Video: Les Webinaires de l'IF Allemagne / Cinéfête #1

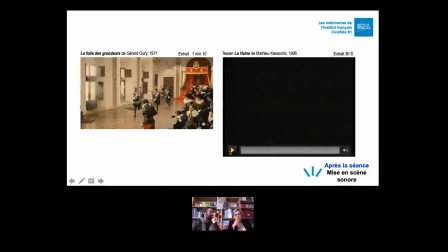23:11 Alors voilà, dans ce premier exemple, vous avez bien tout de suite compris que le tic-tac que nous avons entendu précédemment avec la manière de Gérard Houry, avec l'attitude de Louis de Funès, on rentre dans quelque chose de comique,
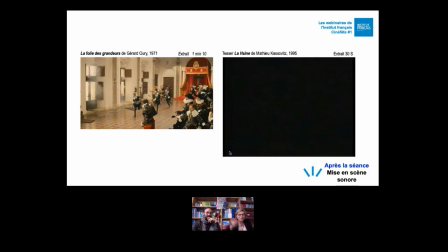23:25 burlesque, voire complètement déconnant, et ça part en comédie totale. Donc ça, c'est une manière de le représenter, mais il y en a d'autres.
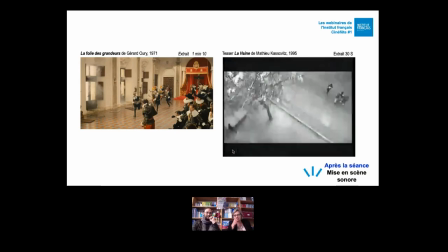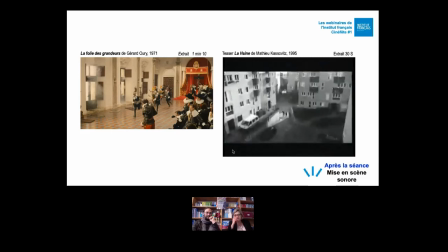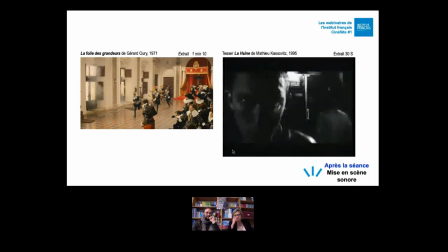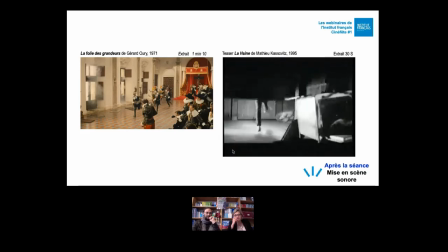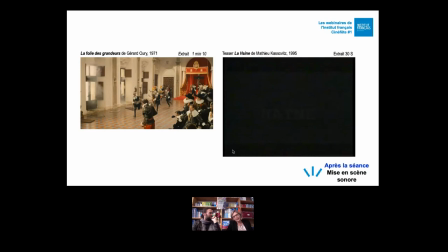24:07 Donc le même tic-tac, par contre une autre mise en scène sonore, plus inquiétante, plus avec un suspense qui monte, et donc un effet sur le spectateur qui est bien entendu complètement différent que celui que nous avons eu précédemment avec Louis de Funès.
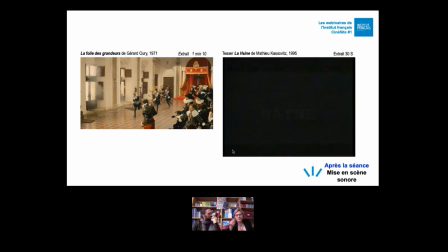24:22 Donc à nouveau, sensibilisez vos élèves à ce qu'ils entendent, pourquoi pas proposer aussi ce type d'exercice on écoute, on imagine et on essaye de comparer les différentes possibilités.
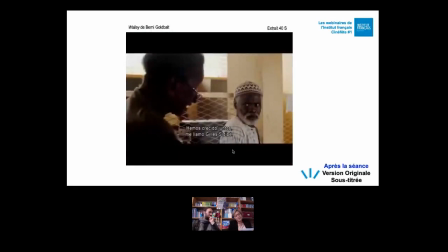24:35 Alors, dans le son, il y a les bruitages, mais il n'y a pas que les bruitages, il y a aussi le langage. Et alors là, je vais aborder de manière très rapide un point sensible qui est donc le meilleur ennemi des élèves, la version originale sous-titrée.
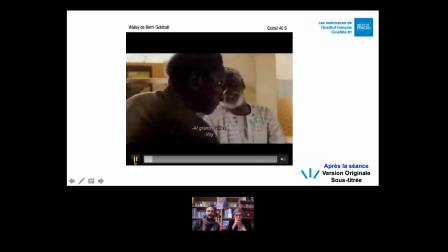24:55 Moi, ici, Gilles, c'est une table à ça, Gilles. Bon, on a tout fait ensemble.
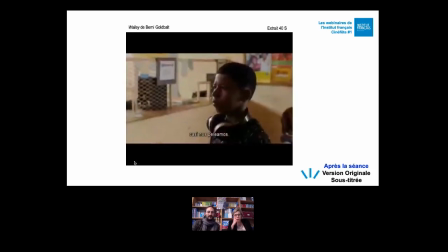24:59 Mais vraiment, là, ce que tu as fait, on a failli se battre, nous deux, à cause des mandats de ton papa.
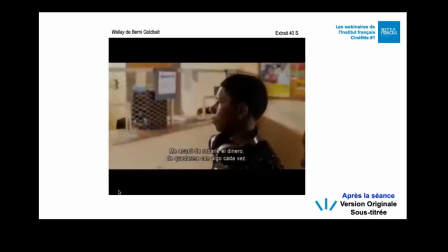25:04 Ton oncle a voulu me convier chez les gendarmes. Il m'accuse de voler son argent, de prendre ma part chaque fois.
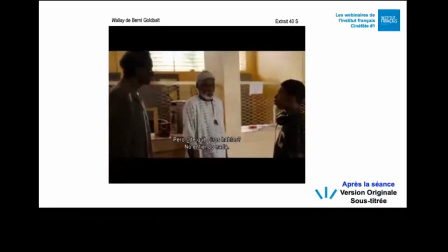25:10 Tu racontes quoi, là? Quel mandat? Attends, je comprends rien du tout. Avec garantie, là.
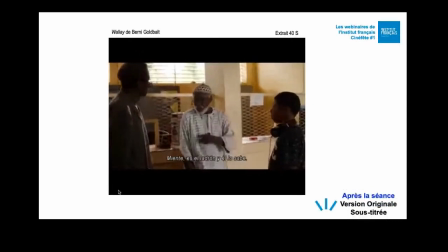25:15 Allez, repars-toi.
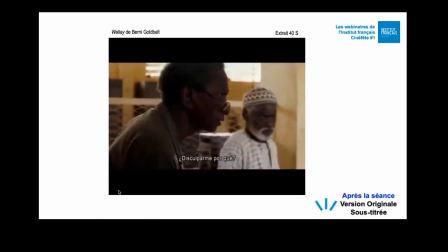25:25 Moi, je suis pas ton type. Et m'excuser de quoi d'abord? Tu es ici pour les mandats que tu voles.
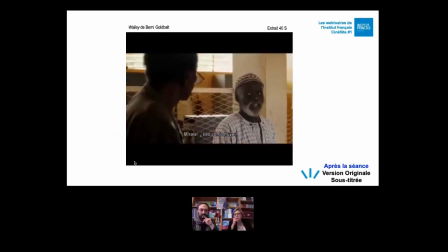25:31 Moi, j'ai rien volé. Il n'est pas là. Et quand tu as ton plaid, à voler les mains, la courir.
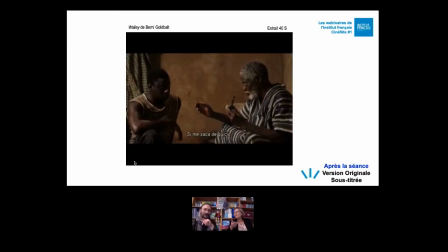25:40 Je crois qu'on a eu un petit problème de son au moment où on parlait du son. Donc c'est plutôt... Non, c'est au contraire, c'est très bien. Donc du coup, cet extrait, donc c'est Wallé, un film au programme de Cinéfête, qui a cet intérêt, je trouve, très intéressant, qui aborde plusieurs langages différents.
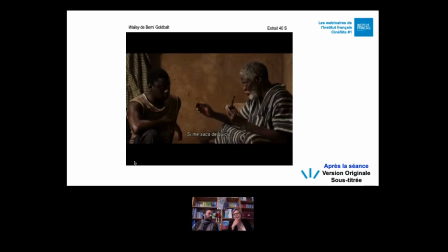25:59 Et ça, même si vos élèves ne l'aiment pas, c'est important de soutenir la version originale sous-titrée, de dire que chaque langage a sa musique, a sa mélodie, ses accents, ses intonations.
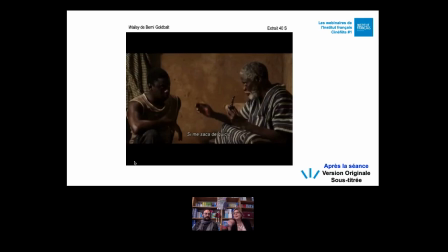26:12 Wallé en est un parfait exemple parce qu'on passe du Wolof au français tout au long du film et donc il faut sensibiliser vos élèves à ces différentes cultures et ces différents langages.
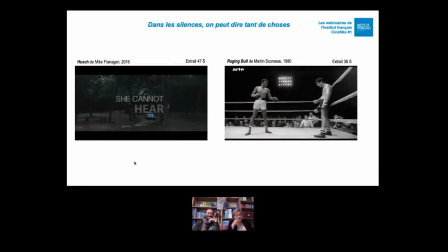26:27 Alors, éteignez vos chewing-gums et jetez vos portables, car enfin, si vraiment pendant la séance au cinéma, il y a trop de bip-bip, miam-miam, je crunch-cre, où je parle avec mon voisin, eh bien, vous risquez de,
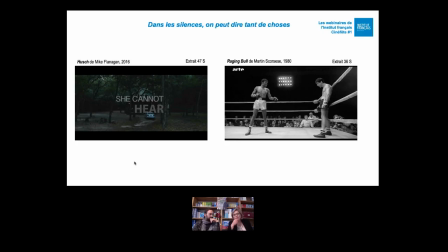26:45 en tout cas, vos élèves risquent de rater des moments dans les films qu'on appelle des silences, et ces silences sont importants. On va peut-être commencer par Scorsese, d'accord, si c'est possible.
Robinson, apparently tired, punched with a fairly well, and Rock checked for Mata right to the field.